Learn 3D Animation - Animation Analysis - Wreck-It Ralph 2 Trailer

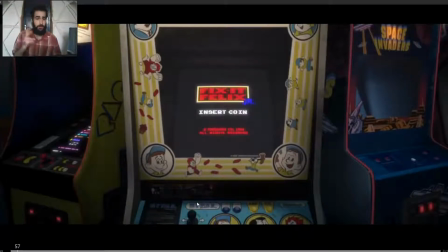0:00 Hi everyone, welcome back to Canimando. Today I'm analyzing the film trailer of Wreck-It Ralph 2. The animation looks really good, so let's go into it.
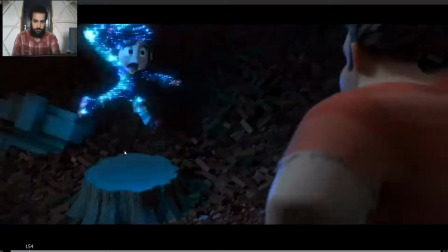0:11 Hey, kid! Wake up! Ralph, what is wrong with you?
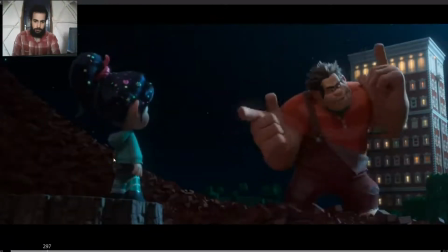0:17 Start churning butter and put on your church shoes, little sister, because we're about to blast off!
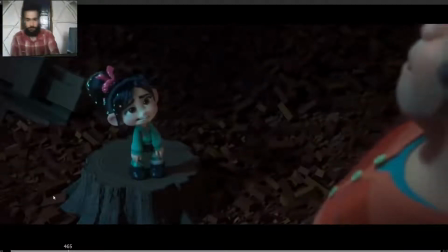0:24 Ralph, what is it you're trying to say? We're going to the internet. What?
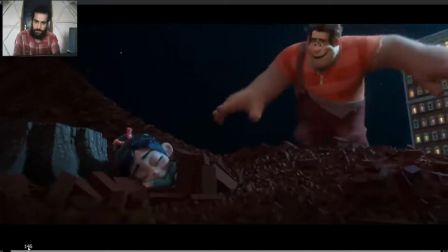0:30 Okay, first, so he arrives, great, then she glitches.
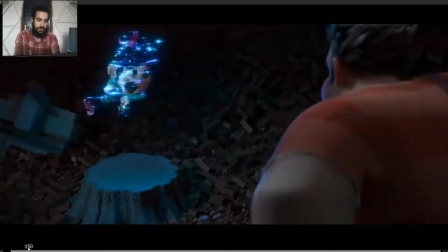0:38 You can see how they hold the pose for about 2 frames and then change to the next pose,
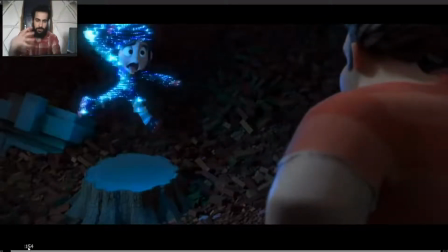0:43 and the glitching helps to feel like she's actually moving.
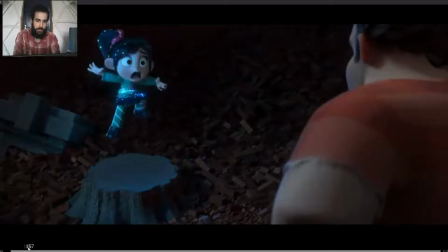0:47 It's not like popping from pose to pose. And then the glitching stops and boom, she falls down. You can see this is a trick really used a lot in animation. When you have fast movements, many times you want to have the hands stay more or less in the same place, drag a bit,
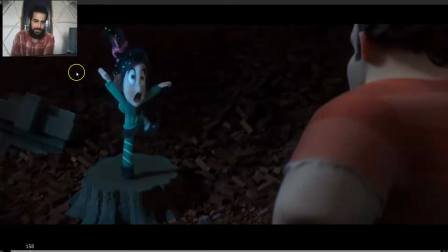1:07 so they feel like they are the last ones to move to the next pose. Not all the time, but many times, like in this example, you have that, so the transition feels more fluid.
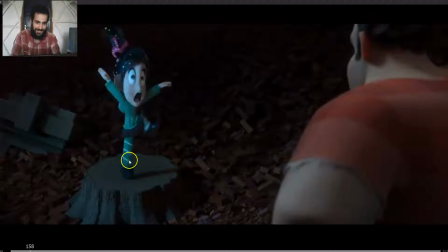1:24 Then also look at this line of action, beautiful line of action. So you have a really straight line of action here, then a really clean and defined line of action here, and then you have a more 2-angle straight and a straight line here. So it's really dynamic pose.
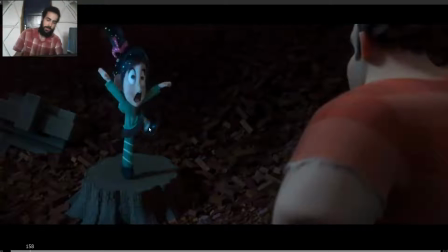1:42 And then you have the more complex the side of the silhouette with this leg here, and then the whole body settles to the pose. See how as the
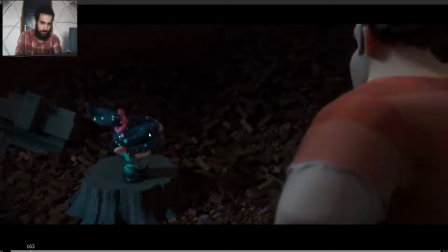1:58 hips finish to the hips start to move up, the head still moving down, so it's like the wave motion. Hips, then torso, head, and back up.
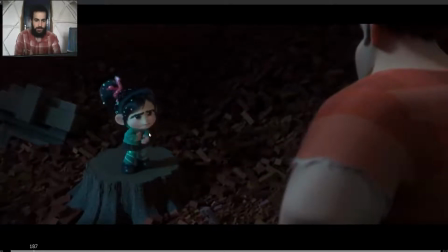2:12 A little pause.
What is wrong with you?
You see the squash pose, wrong. The stretch pose on the face. What is squash wrong with you?
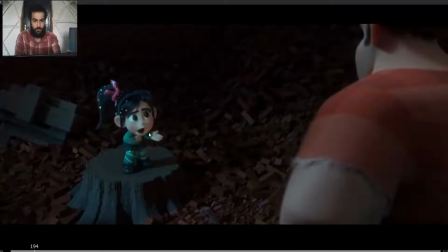2:31 So you have the stretch pose for a few frames, wrong with you.
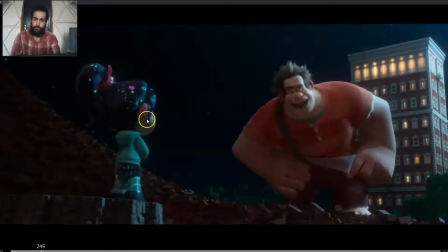2:36 With you?
Start churning butter and put on your church shoes!
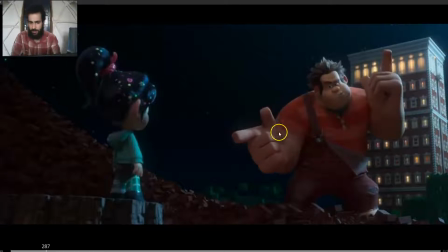2:41 One thing that I love about this character is how they get the beautiful silhouette from arm to arm. So many times you have that really nice and curved fluid line from arm to arm,
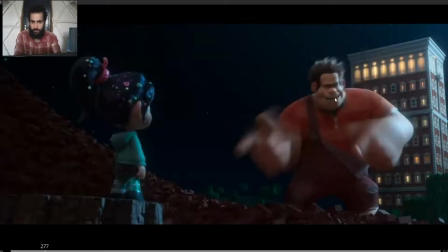2:55 so creating a really great silhouette. See here as well.
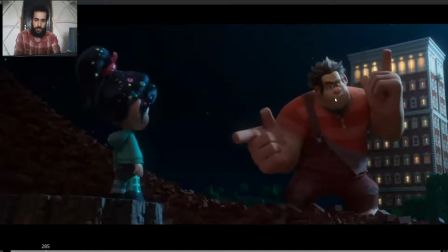3:01 Boom.
Shoes, little sister.
Also here, notice how you don't have to change pose all the time. Many times when you hit a pose that you really like, you can act within that pose. You don't need to change to the next pose.
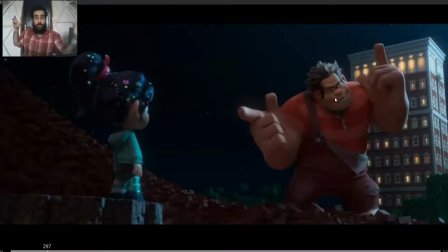3:17 Maybe you can just gesture with the hands, or with the head, or a bit with the body leaning forward, or like in here.
On your church shoes, Little sister.
So the gesture is just like little sister, but he stays on the same pose.
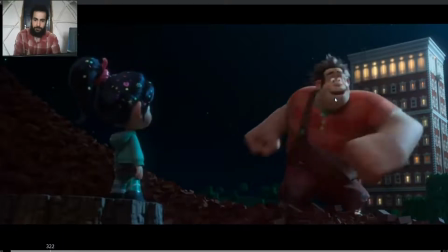3:35 Little sister, because we're about to blast off!
So also, see, because we blast off.
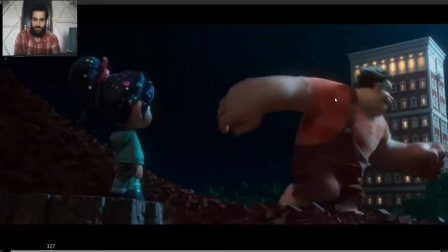3:45 Also, another thing that I really like, so see how he starts to squash down,
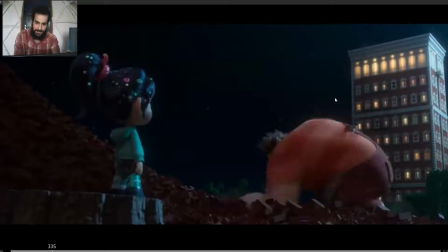3:54 and then he starts to lead with the torso.
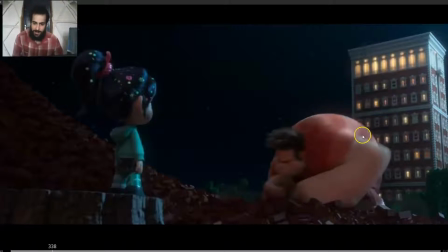3:58 See how the torso, he starts to get that really nice and curved silhouette on the back as he starts to bend,
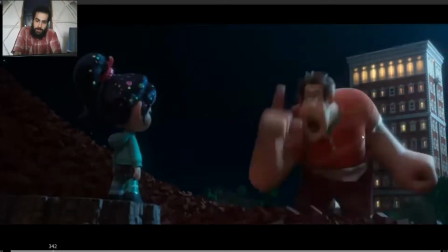4:07 moving up, dragging the upper part, and then boom, the upper part
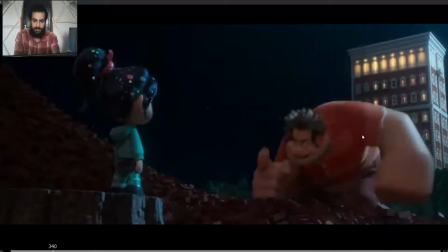4:14 comes up and boom. See how the torso leads, the hand is at the same height as the head more or less, and then boom, the hand comes up.
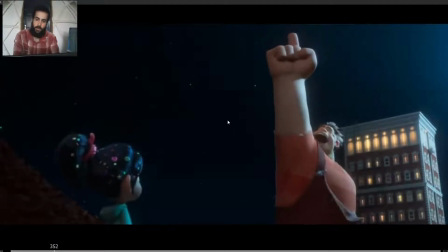4:29 Boom. Also, another thing that I like is look at the head, how the head reacts. Boom. So as he touches the ground, see how we can perceive him hitting the ground again. So the head, boom, you can see the inertia,
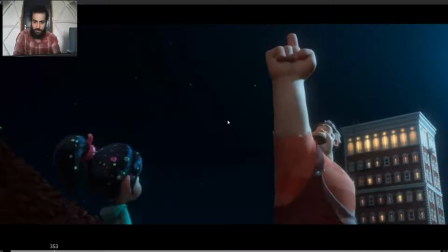4:48 how the head rotates forward as a settle to that impact, right? It's really subtle, it's just 1 frame, but it adds a lot to the weight of the character.
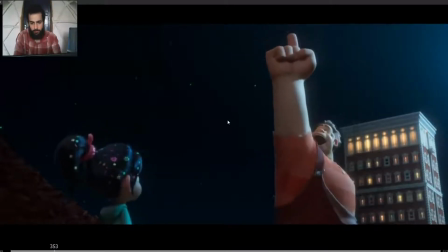5:02 See? So he's falling down, and then boom, over one frame, the head rotates forward, and
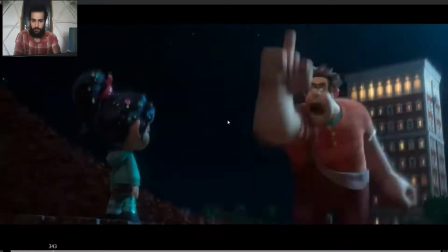5:13 I also see how the breathing, right? So he just done a really fast movement,
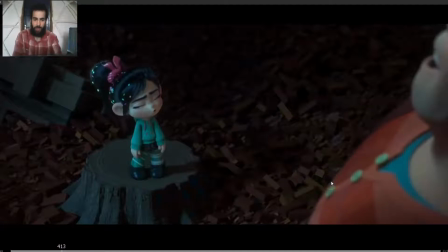5:19 so we can see him breathing and how the breathing relaxes as the time passes, right? Progressively.
Ralph, what is it you're trying to...
See?
What is it you're trying to say? We're going to the internet.
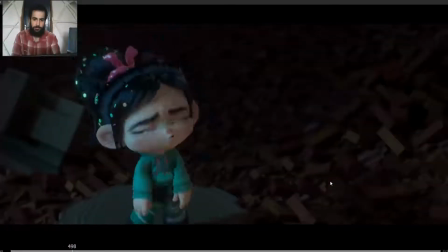5:37 What?
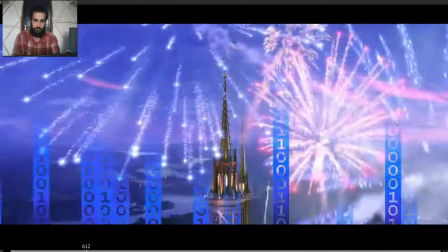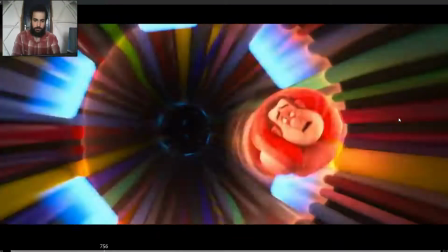5:46 Ladies and gentlemen, I give you the
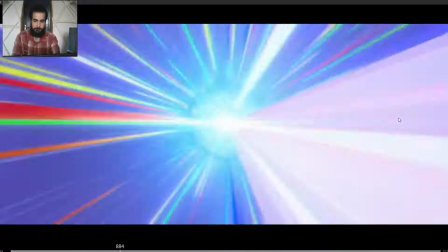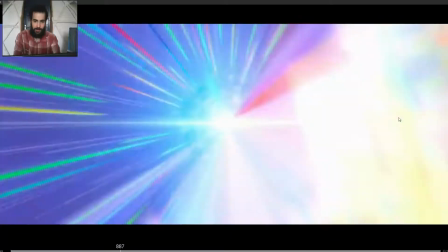5:57 internet.
Here I really like this shot because it's really simple.
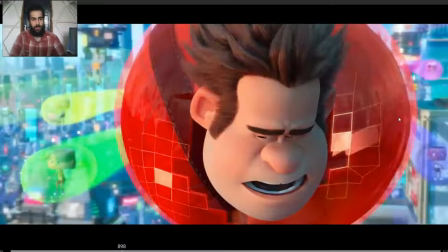6:00 So here basically you have this shot, and you have to make him react to what he's seeing. He's gonna be surprised. Okay, so we could have here, let's say, an anticipation and then the surprise, and that could work. Yeah, he looks, anticipation and surprise.
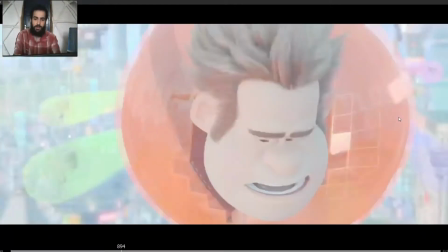6:18 But what they did was add a lot of texture, a lot of personality, a lot of believability to the character.
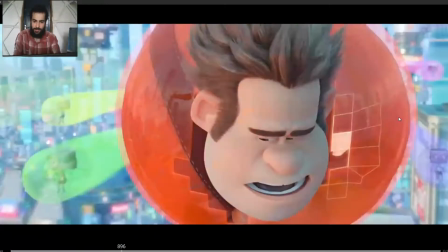6:28 So look, so first you can see how he raises the eyebrows.
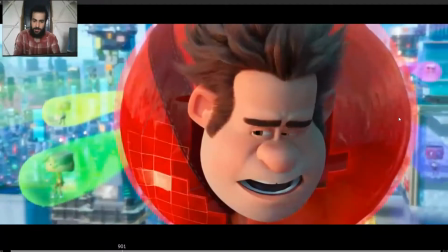6:33 So he opens the eyes a bit more, like he just opened the eyes.
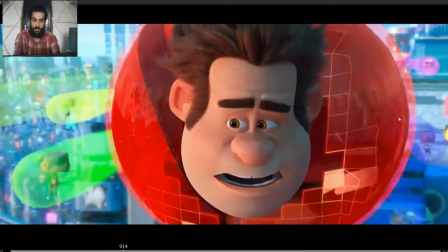6:40 Then he realizes where he is. Then a bit surprised, whoa, he has seen something impressive.
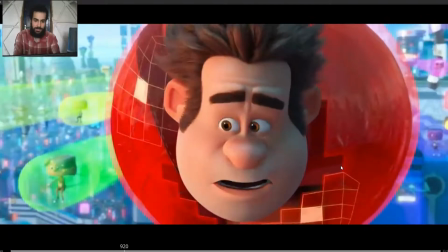6:47 And then woo, the anticipation, whoa.
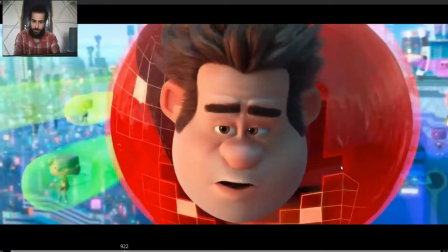6:52 See in this anticipation how they didn't close the eyes completely. The anticipation keeps the eyes open all the time.
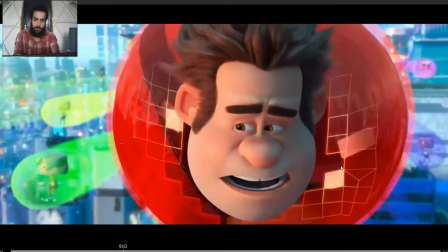6:59 So it's just your choice really many times.
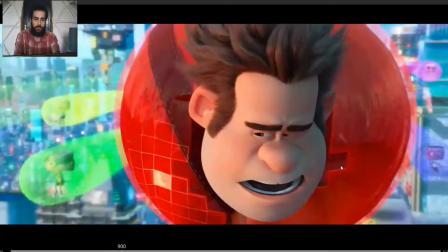7:04 But most of the times you do want to close the eyes for the anticipation.
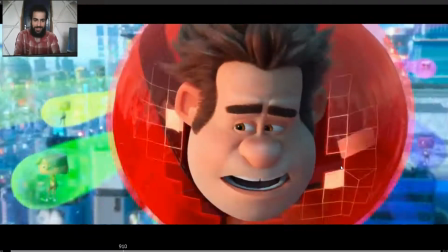7:11 So you have the reaction in 3 phases. So eyebrows raise up, open the eyes a bit more, then small surprise,
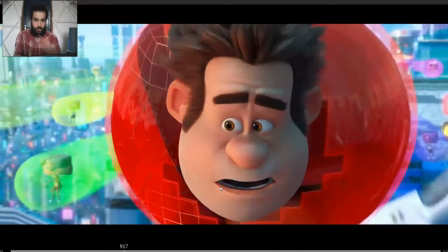7:22 whoa, you notice the mouth as well, how the jaw drops down a bit and the corners of the mouth get closer together.
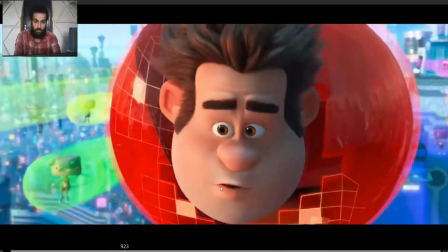7:31 And then ooh, and squash pose on the face, whoa. See how also the eyebrows lead the action,
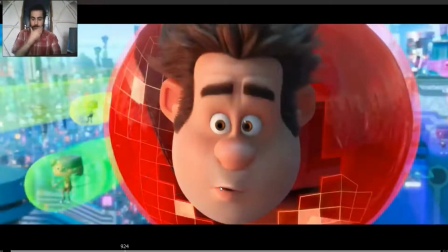7:41 so the eyebrows start to come up and then the jaw drops down for the stretch pose.
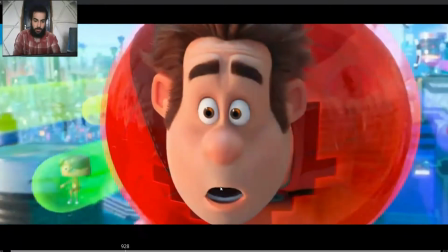7:49 So you have the squash and stretch pose. See how the mouth settles, whoa.
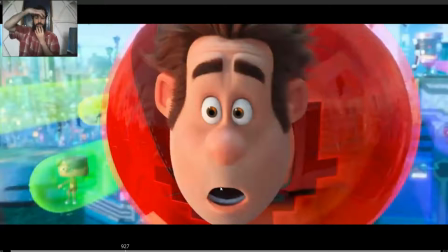7:57 And also the top of the head, you can see for the stretch pose, it's not like stretch pose and they hit the pose and they stay on that pose.